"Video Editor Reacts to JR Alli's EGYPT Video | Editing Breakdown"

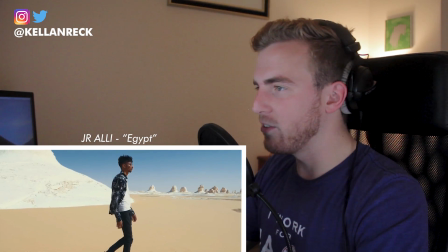that'll get you going, folks.
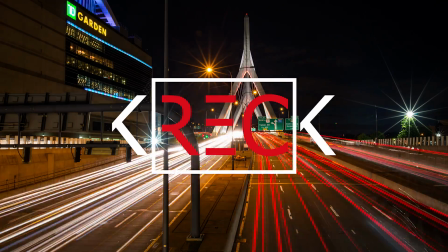How's it going, everyone? Kellan Reck here, and today I want to do something a little bit different. I want to look at a video that has been super inspiring for me from a creator who's been inspiring, and just sort of react to it from the perspective of a filmmaker, perspective of a video editor, and sort of look at some of the tricks that he does in this and then talk to you about them. So this is going to be J.R. Alli's latest video. It's called Egypt. It's from his trip to Egypt, and some of the effects are really cool. I think you'll like it, and we'll sort of look at them and see what exactly is going on and just sort of hopefully inspire you and try to teach you some of the things that, at least what I think, he did to create this video. So let's dive in. I don't know what that was. That was that was weird. Anyways, let's jump in and check this out. This is J.R. Alli, Egypt. Let's see what he did.
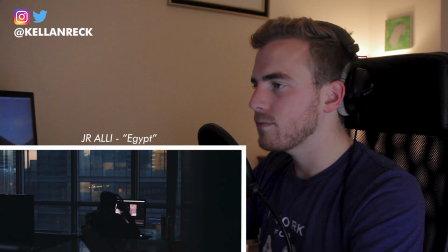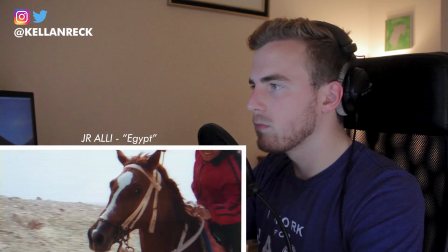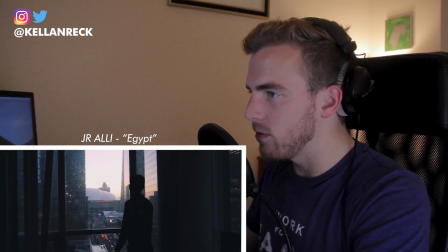So you can see he's starting out in this little apartment or editing space that he's in,
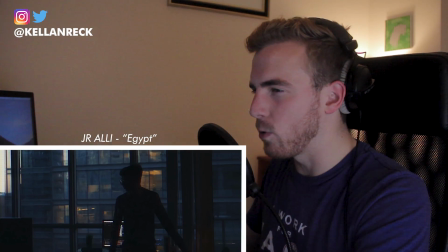and he's just got some quick transitions to tease where he's going with some sort of overlay with dots and everything in it.
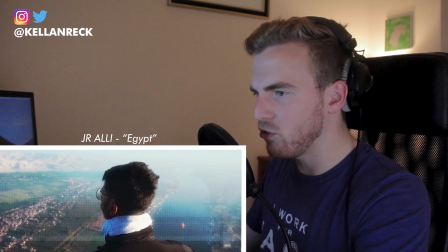It's just an overlay with some twitch transitions and sound effects, it looks like.
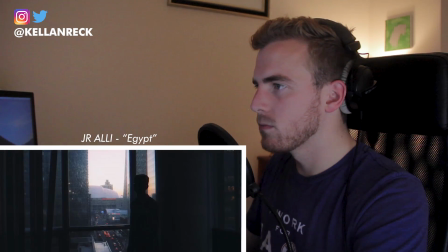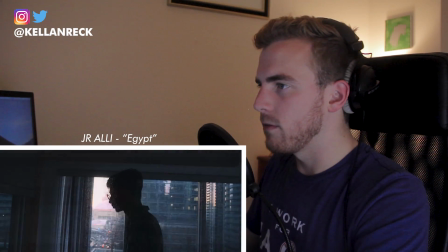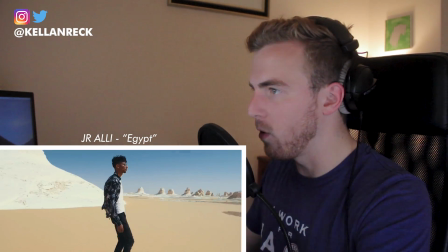That's pretty awesome. That is sweet. Let's look at this real quick. So first, he does sort of a vintage J.R.
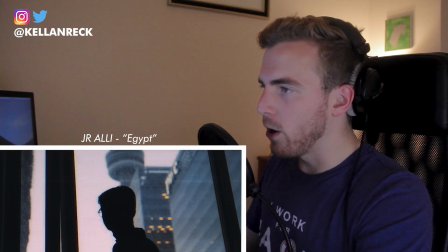Alli technique, which I've actually done a tutorial on, where he uses a frame to
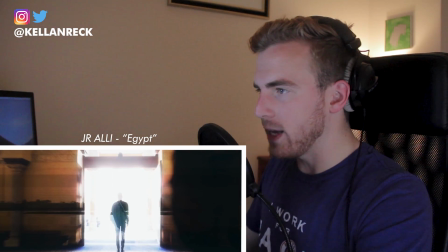basically create a transition.
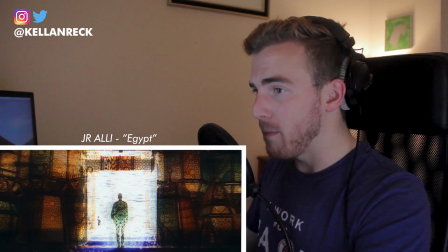So what you can see here is this framing he's got, and on the outsides he's using some sort of alpha mask, alpha key to bring in another shot and overlay it here.
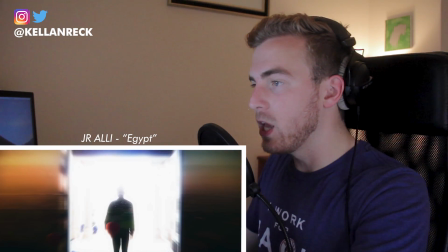And you can still see his body within the frame pushing in on this blown out, very bright frame in the middle,
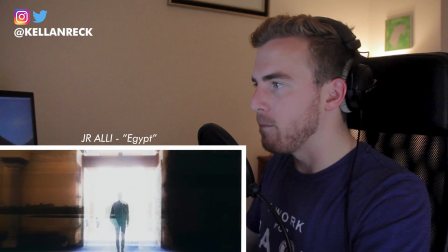and using that with these quick cuts on the sides.
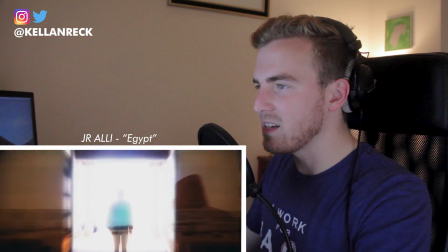Very cool little use there. And then he cuts to, boom, this magical intro.
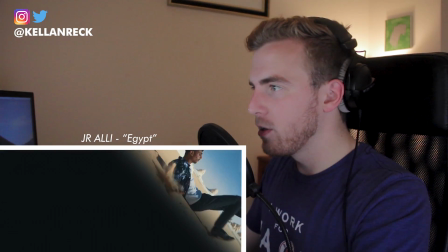Check this out. So we'll just scrub along. Transitions through the bed into the desert in Egypt.
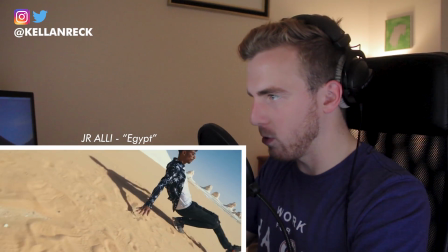Now this is sweet. So let's go frame by frame here and quickly look at what he does. So it's two separate shots.
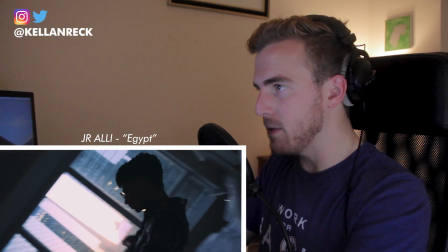You've got one shot where the camera is falling with him, keeping him sort of vertical in the shot, whereas everything else is turning with the camera.
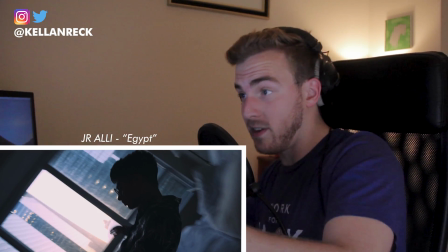So the camera is physically turning with him. It's rotating as he falls.
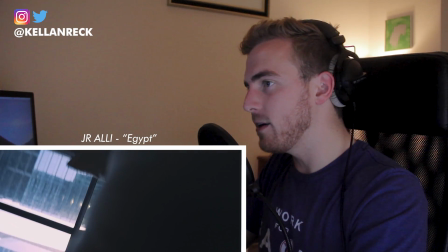We go boom, the camera keeps moving past the bed, masks out to just black frames.
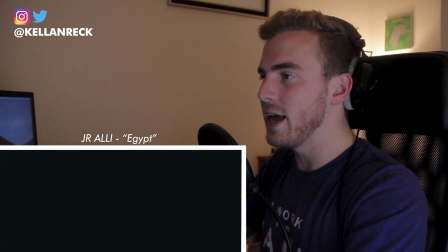So the camera probably literally went through the bed or down below the bed where it's dark.
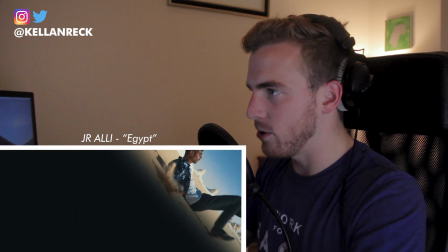Then we cut to the next shot where there might be a mask here on the bottom of the sand.
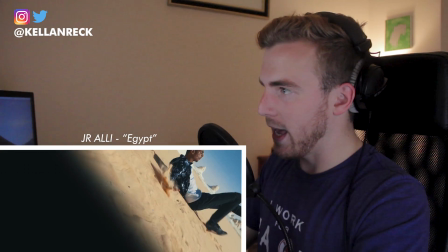And
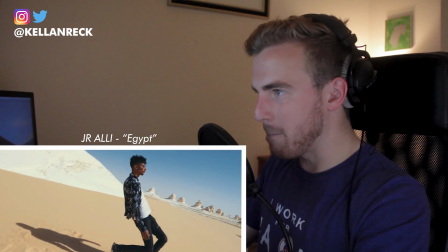he's sort of coming back up off the ground.
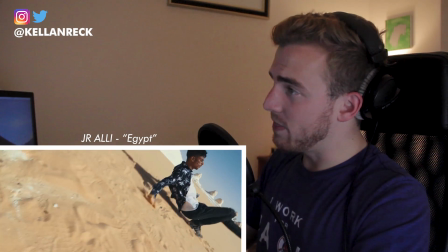Now, my guess is that the shot actually goes this way, and they just reversed it so that it looks like he's popping up out of the ground.
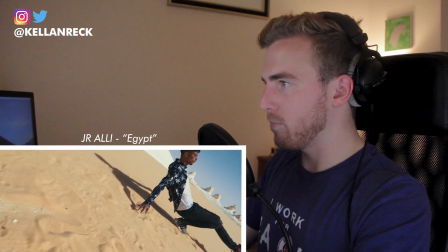Yep. I'm guessing they just reversed it.
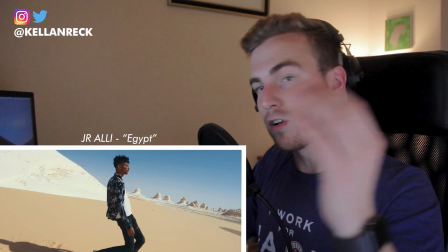He pops up out of the ground, and the camera did the opposite rotation so that it looks like he's going through the bed and popping right up in the sand in the desert.
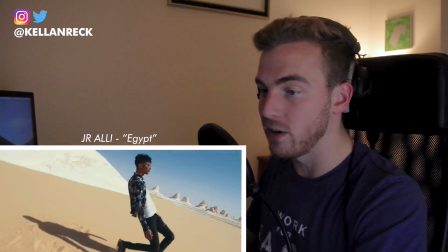Pretty awesome effect. Great way to start the video. Let's watch that back.
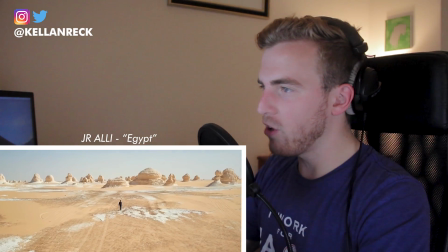Man, that'll get you going, folks. Drone shot with a little bit of a scale in effect.
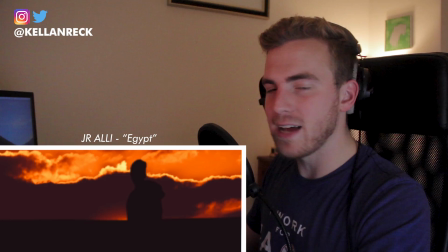So this shot here, J.R. Alli actually did a breakdown and a behind the scenes on this video, on this shot here.
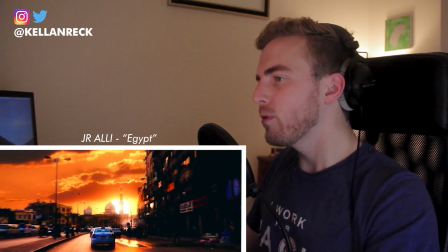The coloring is fantastic.
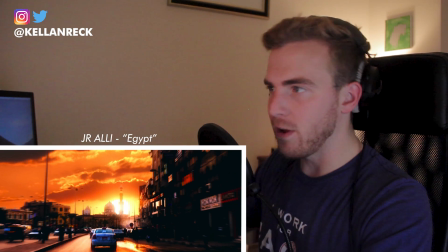So what he did is this shot, when he originally took it, had a very blown out sky, didn't have nearly this saturation, this color.